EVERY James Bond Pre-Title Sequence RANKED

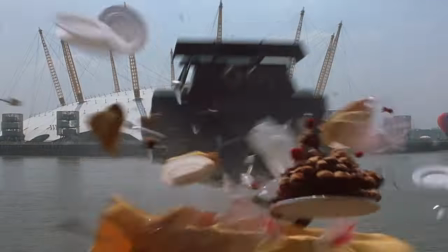[0:00]
Bond films have a reputation for being bombastic, loud and audacious, and nothing roars that mission statement clearer than the film's pre-title sequences.
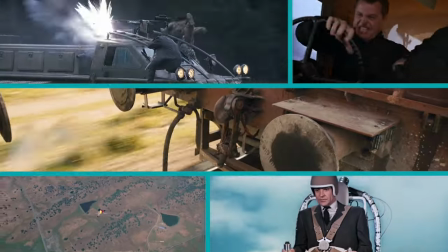[0:07]
Since the second Bond film in 1963, each 007 adventure has begun with such a sequence,
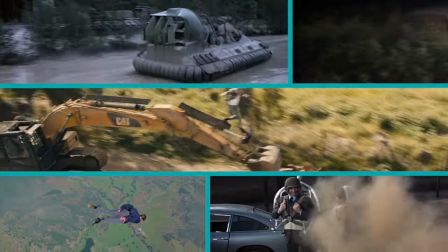[0:12]
more often than not sandwiched in between the gun barrel and the opening credits, and they allow the filmmakers to dazzle the audience with sensational action,
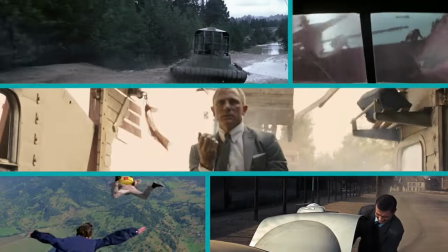[0:19]
get them hooked on a bit of intriguing plot, and or, in some rare cases, try for some early emotional investment.
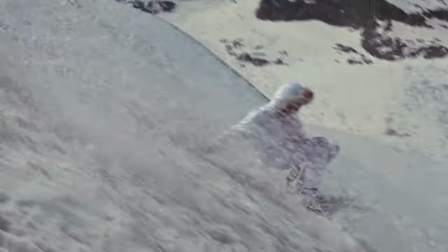[0:25]
Either way, these sequences are not something that anyone wants to miss, whether a relatively disconnected from the main plot bit of action,
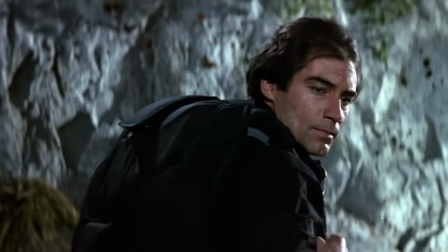[0:32]
like Goldfinger and Octopussy, or something that throws you right into the plot, like Skyfall or Goldeneye.
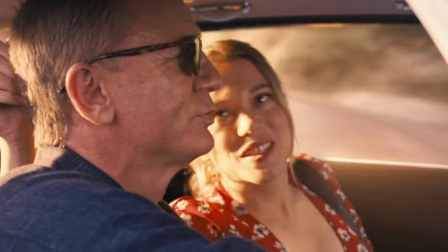[0:38]
If you were already showing up late for a screening of No Time to Die in the queue for the popcorn was just a little bit too long, I pity the person next to you who had to get you up to speed. Woo! Well, sorry that I'm a little bit late. What did I miss? Well, do you remember Vesper? No, what's that? Oh boy. Good evening Mr. Bond fans and welcome to a ranking of every James Bond pre-title sequence to date. As ever, this video is purely reflective of my own personal tastes and if you would like to let me know your own thoughts on these sequences, your own rankings even, then do please let me know in the comment section below. And specifically to fans of Live and Let Die, I want to say please don't hate me too much.
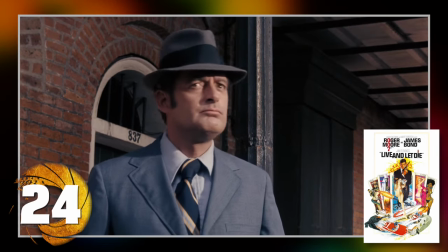[1:15]
Being as big a Live and Let Die fan as I am, I feel bad having this one so low and and I know a lot of people do really like it, and it does have a nice,
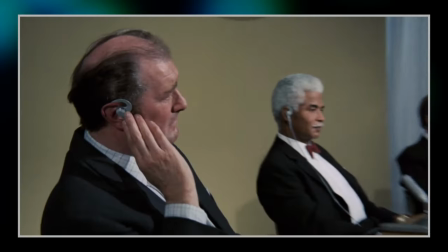[1:22]
uniquely creepy vibe to it as we see a bunch of blokes being bumped off one by one, laying the foundations of the plot that will get Bond involved in the main story. However, the main issue with the sequence, as far as I'm concerned, is that here we have a James Bond pre-title sequence without James Bond himself actually in it.
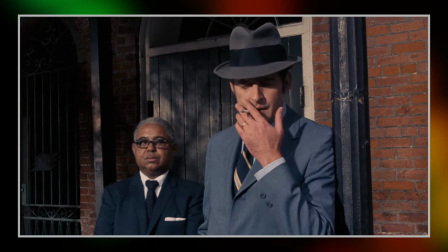[1:39]
Okay, not counting the gun barrel, which of course opens the film, this is the only pre-titles without even an image or likeness of James Bond present,
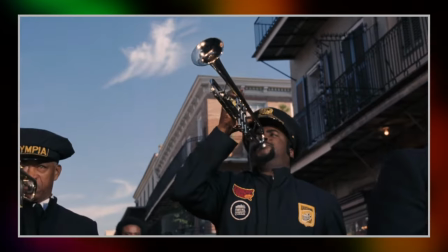[1:46]
which feels so weird, especially as this was of course the film that introduced Roger Moore's version of James Bond to the world,
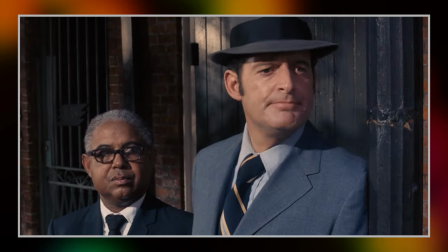[1:52]
you'd think that they'd want to show off the hero right away, but no, let's see some randoms getting massacred in some kind of bizarre murder montage instead.
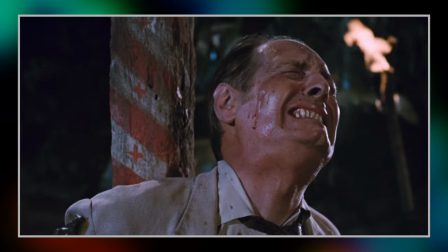[2:01]
I think the sequence does well to set up some intrigue, like yes, I do want to know more about what this is all about,
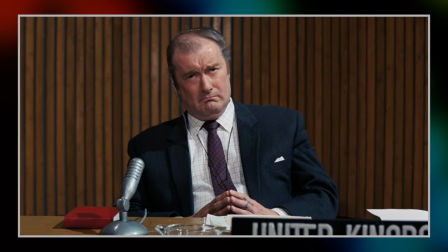[2:08]
but it's obviously lacking the action that you'd expect and want from one of these things,
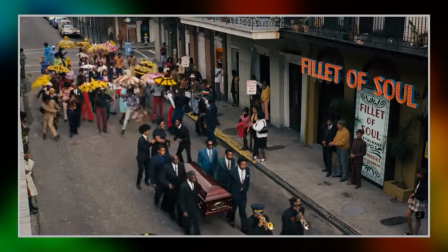[2:12]
as well as the leading Man himself, so there was really no other candidate for the very bottom spot of this list I'm afraid.
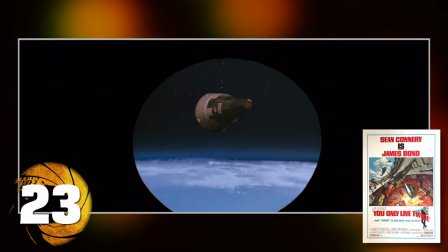[2:18]
I have a few similar sentiments about the sequence from You and Live Twice too, it provides the audience with some intriguing setup,
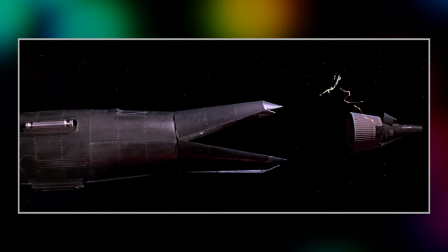[2:25]
a spaceship being hijacked mid-orbit is cool, if slow, and hey this one gets points for actually including Bond himself,
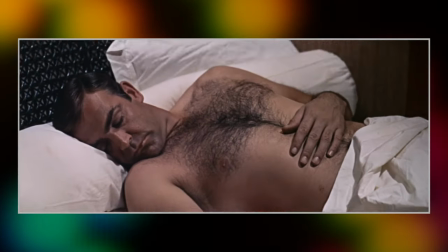[2:33]
he just doesn't stand up and is seemingly slain before our very eyes.
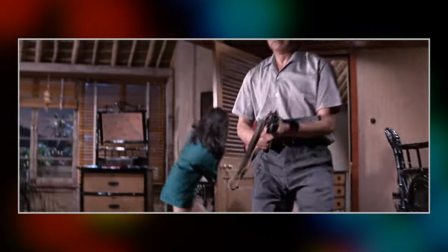[2:37]
Some of the earlier pre-titles in particular love to do the whole Bond is dead in the opening few minutes thing, and I think it works better in some instances than others.
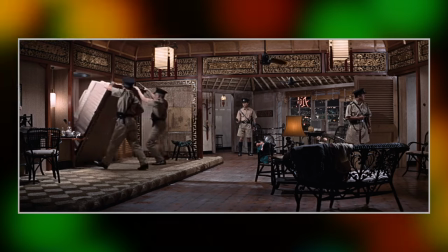[2:45]
Here it's just a little disappointing because there's no action as such, there's just a flurry of machine gun fire, but that's it. And like I say, Bond is bedbound for the whole thing. It's common knowledge that Connery was in something of a foul mood during the production of You and Live Twice, but did he have it in his contract that half of his scenes had to be filmed with him either sitting or lying down?
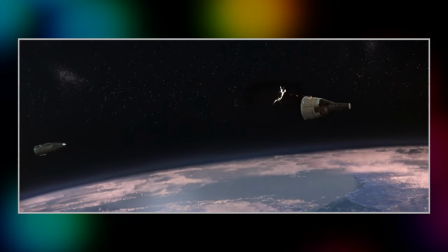[3:06]
I'll talk more about this later because I do think that there is a perfect formula for Bond pre-titles that includes plot intrigue and kick-ass action,
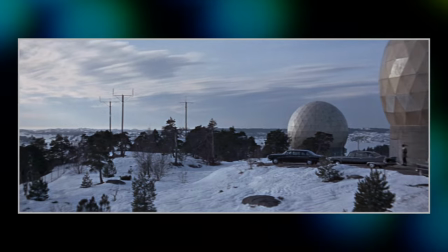[3:13]
and in You and Live Twice you can see that they're kind of almost there with it.
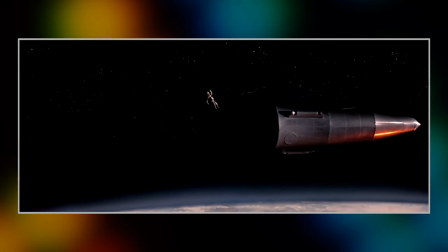[3:16]
Director Lewis Gilbert will have much more success with his following two Bond adventures, but his first here is one that I've always thought to be a bit of a dud.
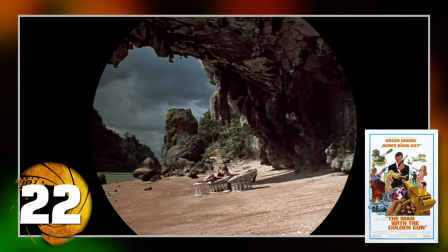[3:25]
Yeah, if you can't tell there's a bit of a running theme with these lowest entries, and it's a lack of Bond himself.
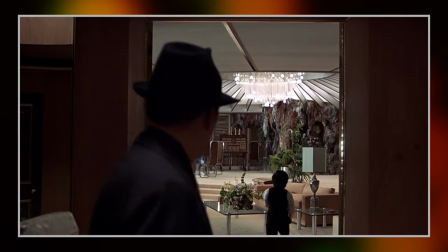[3:30]
And sure enough, similar to Live and Let Die, this is also a pre-title sequence lacking the presence of the man himself.
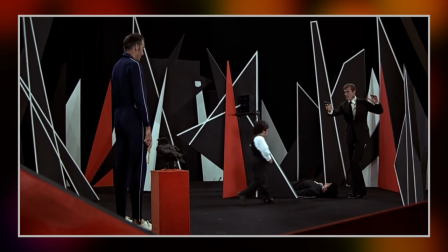[3:36]
I mean, well, Well, yes, there is a waxwork figure of 007 present,
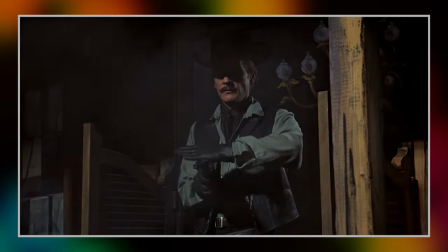[3:40]
and Roger Moore allegedly cameos as the gunslinger animatronic as well, but the character James Bond himself, aside from the gun barrel sequence,
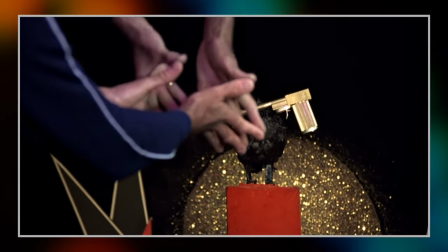[3:48]
is not in this pre-title sequence. Rather, this serves to introduce the film's main villain, Francisco Scaramanga, of course played by Christopher Lee,
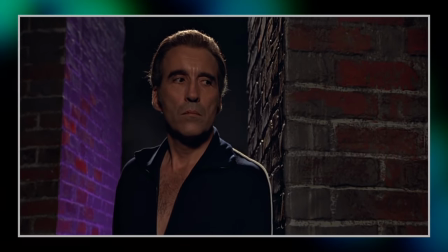[3:56]
and from that perspective I think the sequence is good enough, it sets him up as a brilliant assassin,
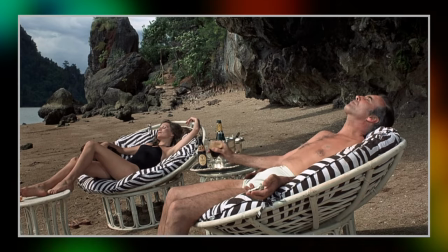[4:01]
we see a bit of his daily routine, swimming, eating oysters, drying his triple nipples and bellowing for his favourite condiment.
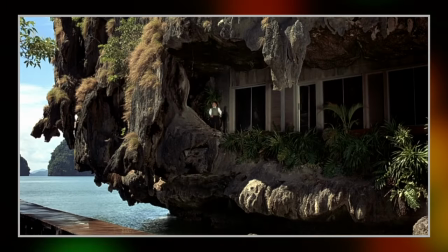[4:07] Take that tobacco!